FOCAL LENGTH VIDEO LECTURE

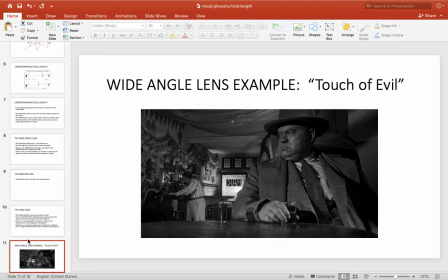[16:20]
And so, it's not a coincidence then that Orson Welles would use the wide angle lens, which can result in this kind of distortion, okay? So I'm going to show some images that are from two of his films, Touch of Evil and Citizen Kane,
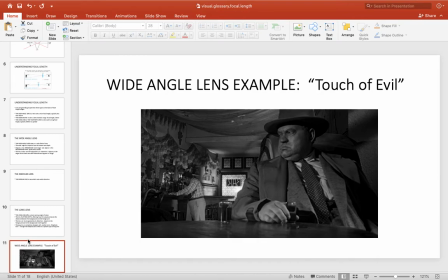[16:36]
which of course we watched in this class already, okay? In this case, we see an example from Touch of Evil, and I wanted to show you this still so that you can see the
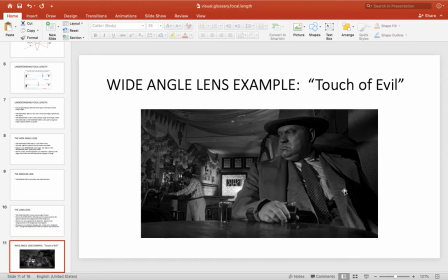[16:53]
background here seems very far away from the character that Orson Welles is. This is Orson Welles, by the way, you guys. I know he may be unrecognizable from Citizen Kane, but this is Orson Welles, right? This is the director who plays the detective in this film, the corrupt cop in this film, right?
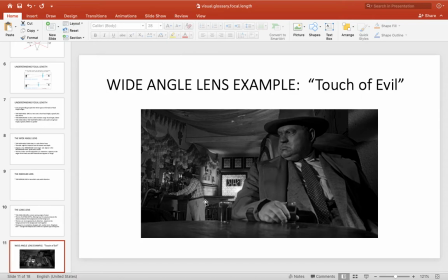[17:12]
You can see in this still from Touch of Evil that the background seems much further away than it actually is, right? So that distortion of depth indicating to us that this is a wide angle lens, okay?
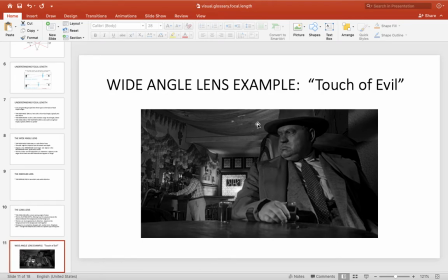[17:28]
Also, Orson Welles here seems larger than life. He is in the foreground, of course, of this image. His hand seems very large as well, okay? Let's go to another still.
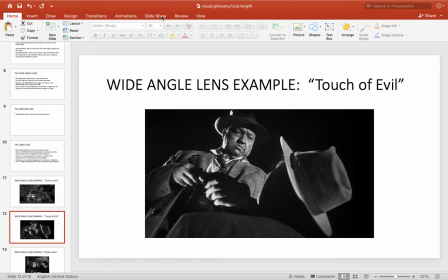[17:40]
This other still can maybe, let me just see. Is this how I do it? Hold on one second, you guys. Okay, this is better.
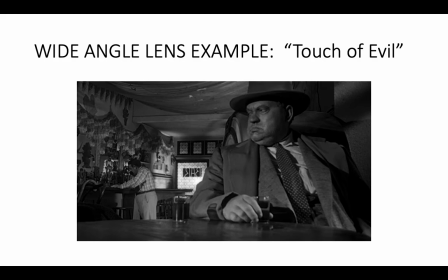[17:50]
I'm so sorry, right? So let's go back to that image. It's now a little bit larger. You guys can see it, okay? So look at the relationship between the foreground and the relationship between the background, right? You see that stretching, that distortion of depth? Here's another still from Touch of Evil.
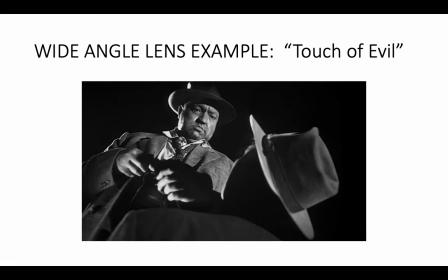[18:06]
I love this one, okay? In this case, Orson Welles' figure or Orson Welles' character is sort of in the background in comparison to this person who is in the foreground, right? How do we know? How do we know this is a wide-angle lens other than knowing that Orson Welles used wide-angle lenses, right?
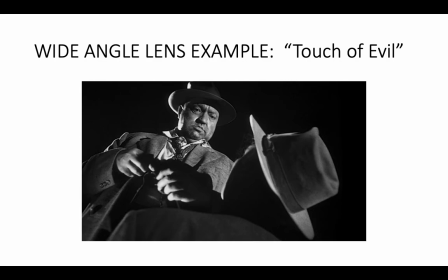[18:24]
How do we know? Well, we can tell by the distortion, and the distortion in this case has a kind of impact on the viewer for the narrative, an impact in how the viewer is perceiving this character, right?
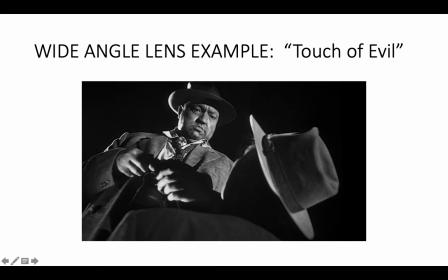[18:42]
Because here is Orson Welles sort of looming in the background of this shot, right? The shot is also angled. The shot, the camera is positioned low, looking up, right? So that also affects how we see this image.
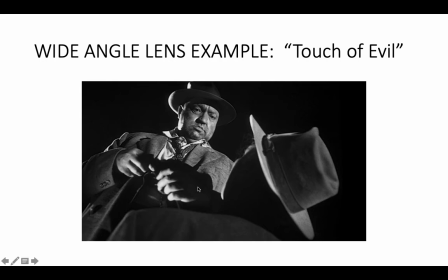[18:58]
But what is so interesting is that his hands, right, which are in front of him, right, seem to be much larger. The hands seem to be much larger than normal, right?
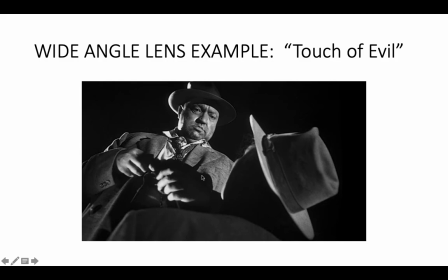[19:15]
The hands are distorted. The hands are monstrous, right? They look like the hands of a killer. They look like the hands of someone who would murder. And that gives us a sense of the danger, right? The way in which this corrupt cop is dangerous, okay?
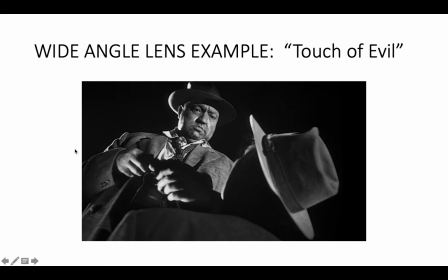[19:34]
So in this case, I would say a great application of the wide angle lens to give us a kind of feeling, right? To give us a fear, in other words, of Orson Welles' character, okay?
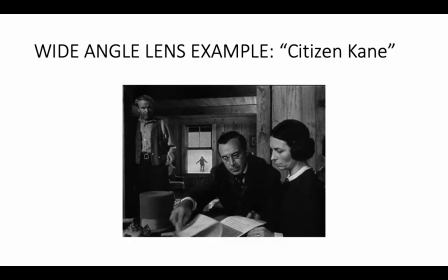[19:46]
Now, Orson Welles was also known, of course, for his pioneering use of deep focus. I discuss deep focus in detail when talking about mise-en-scène, so I'm actually not really going to address it at all in the lectures for this week and for next week.
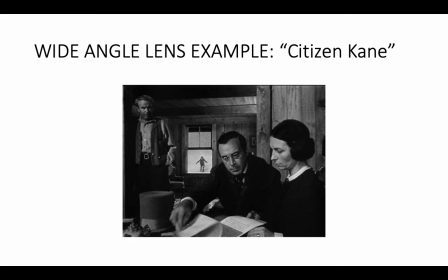[20:02]
But I will remind all of you that, what deep focus refers to, of course, is that when different planes within the image are all in focus. So that which is all the way in the background is in focus, just like that which is in the foreground is in focus, okay?
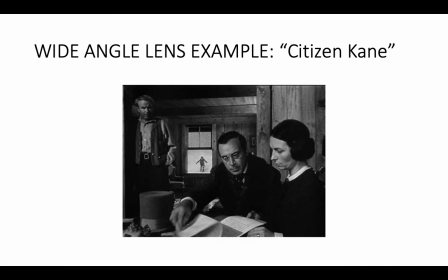[20:20]
The wide angle lens, of course, facilitates this.